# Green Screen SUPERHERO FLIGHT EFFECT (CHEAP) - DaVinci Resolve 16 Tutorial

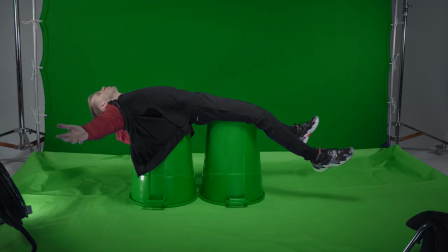0:00 Hey folks, Nathan here, and today I'm going to show you how to go from this to this, all in the free version of Resolve.
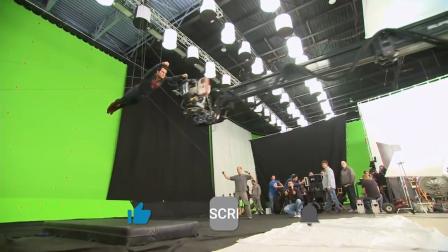0:08 So when you think of people flying in movies and TV shows, you probably think of huge Hollywood studios on green screens and, well, not if you're Tom Cruise. He actually did that. But what do you do if you're not Tom Cruise and you don't have a huge Hollywood studio? Well, today we're going over two methods for doing green screen flying shots inside of Resolve.
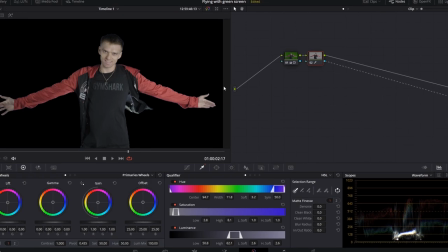0:27 using the color page for basic shots and Fusion for stuff that's a little more advanced. So download the sample footage in the description, open up Resolve, follow along, and by the end of this video you'll be doing green screen flying effects like a frog. But first I'll let you in on a little secret. You know that thumbnail and the clip I showed at the beginning of this video?
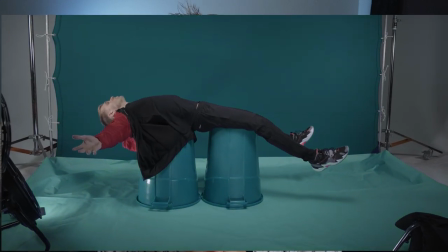0:48 Totally a lie. We didn't shoot it on a green screen, we actually shot it on a blue screen. Comment down below and tell me why you think we did that. Let's get into the tutorial.
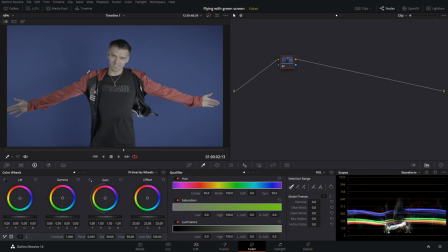1:03 So here we are on the color page of Dimitri Resolve 16 and we just have the shot from Fuji X-T3 recorded externally to an Atomos. This is recorded in a log profile. We're just going to add a little bit of contrast and a little bit of saturation just to help the separation of the blue and him.
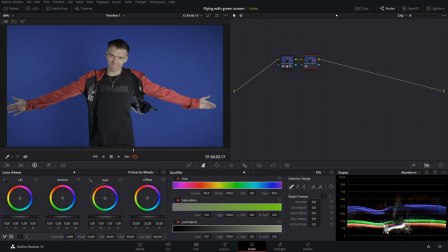1:18 We're then going to add a new node with Alt S and then we're going to go into our qualifier tool we're gonna grab this blue
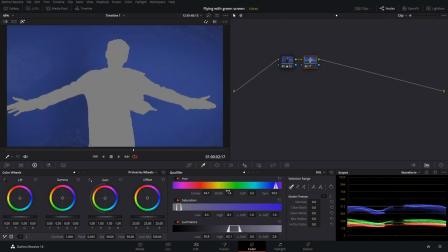1:25 and we can see it by enabling our highlight now we can touch up all the parts we missed and we're just gonna increase the width of our color that we're grabbing and it looks like we have pretty much everything so now I'm gonna invert the selection with this little button over here we're then gonna come out
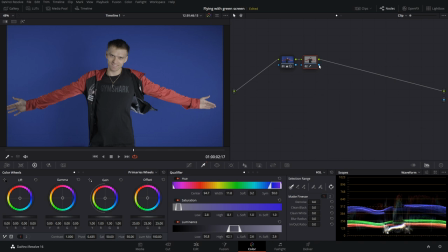1:40 of highlight we're going to right click add alpha output and take our alpha channel and run that to the alpha output and boom just
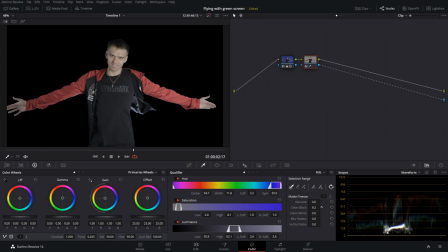1:48 like that he's keyed out now we do want to clean up our black a little bit just to get rid of this blue fringing around the
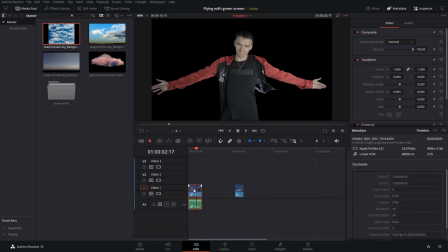1:53 edge here and now we can go into the edit page and we can put something underneath them so we'll just drag our layer up and we're going
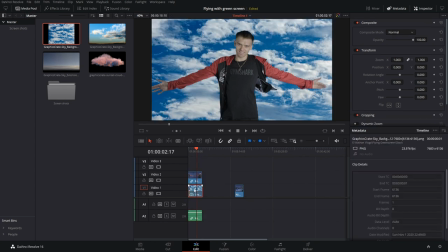1:59 to grab our image from graphics crate you can also use a video or whatever really you want to work with and we just have this sky image behind him here links down in the description though the free version is a lower resolution version and to make it look a little more real we
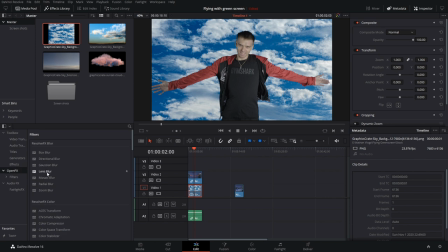2:14 can go into our effects go into ofx and then if you have the studio version of resolve you can use the lens blur, but Gaussian blur works fine. So we can just burrow at this background behind him a little bit, we're going to go into our open effects, we're going to change our border type, let's change it to replicate just so it looks kind of real.
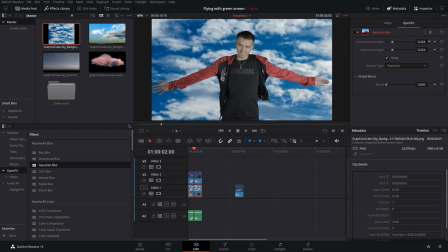2:31 And then we can just decrease the amount of blur, just so it looks a little bit out of focus behind him. And then we just want to color match him to the background a little bit better.
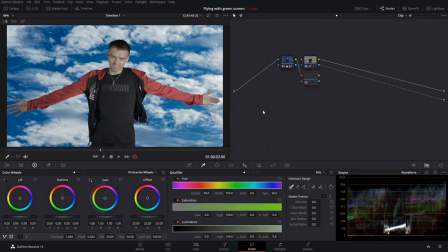2:40 Now we can go into the color page and make adjustments to the color in here, we got a new node here with Alt S and start making some adjustments.
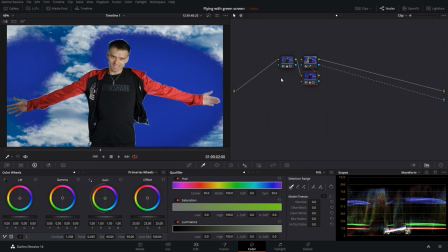2:46 But you may notice as we make these adjustments, we're going to cause problems for our keys.
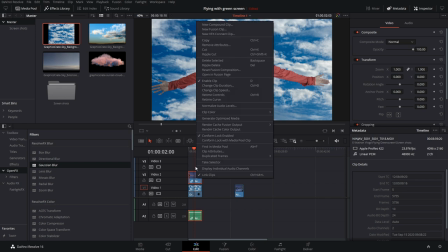2:52 So what we actually want to do is we want to delete this, want to go into our edit page, right click and create a new compound clip, you can name it whatever you want,
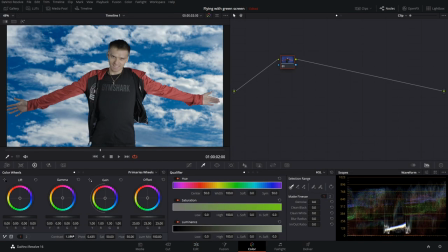2:59 then go into the color page with that clip. And now we can match it, maybe just bump up our contrast a bit, bring our lift down a scooch, bring a little more saturation in to bring some life to his skin.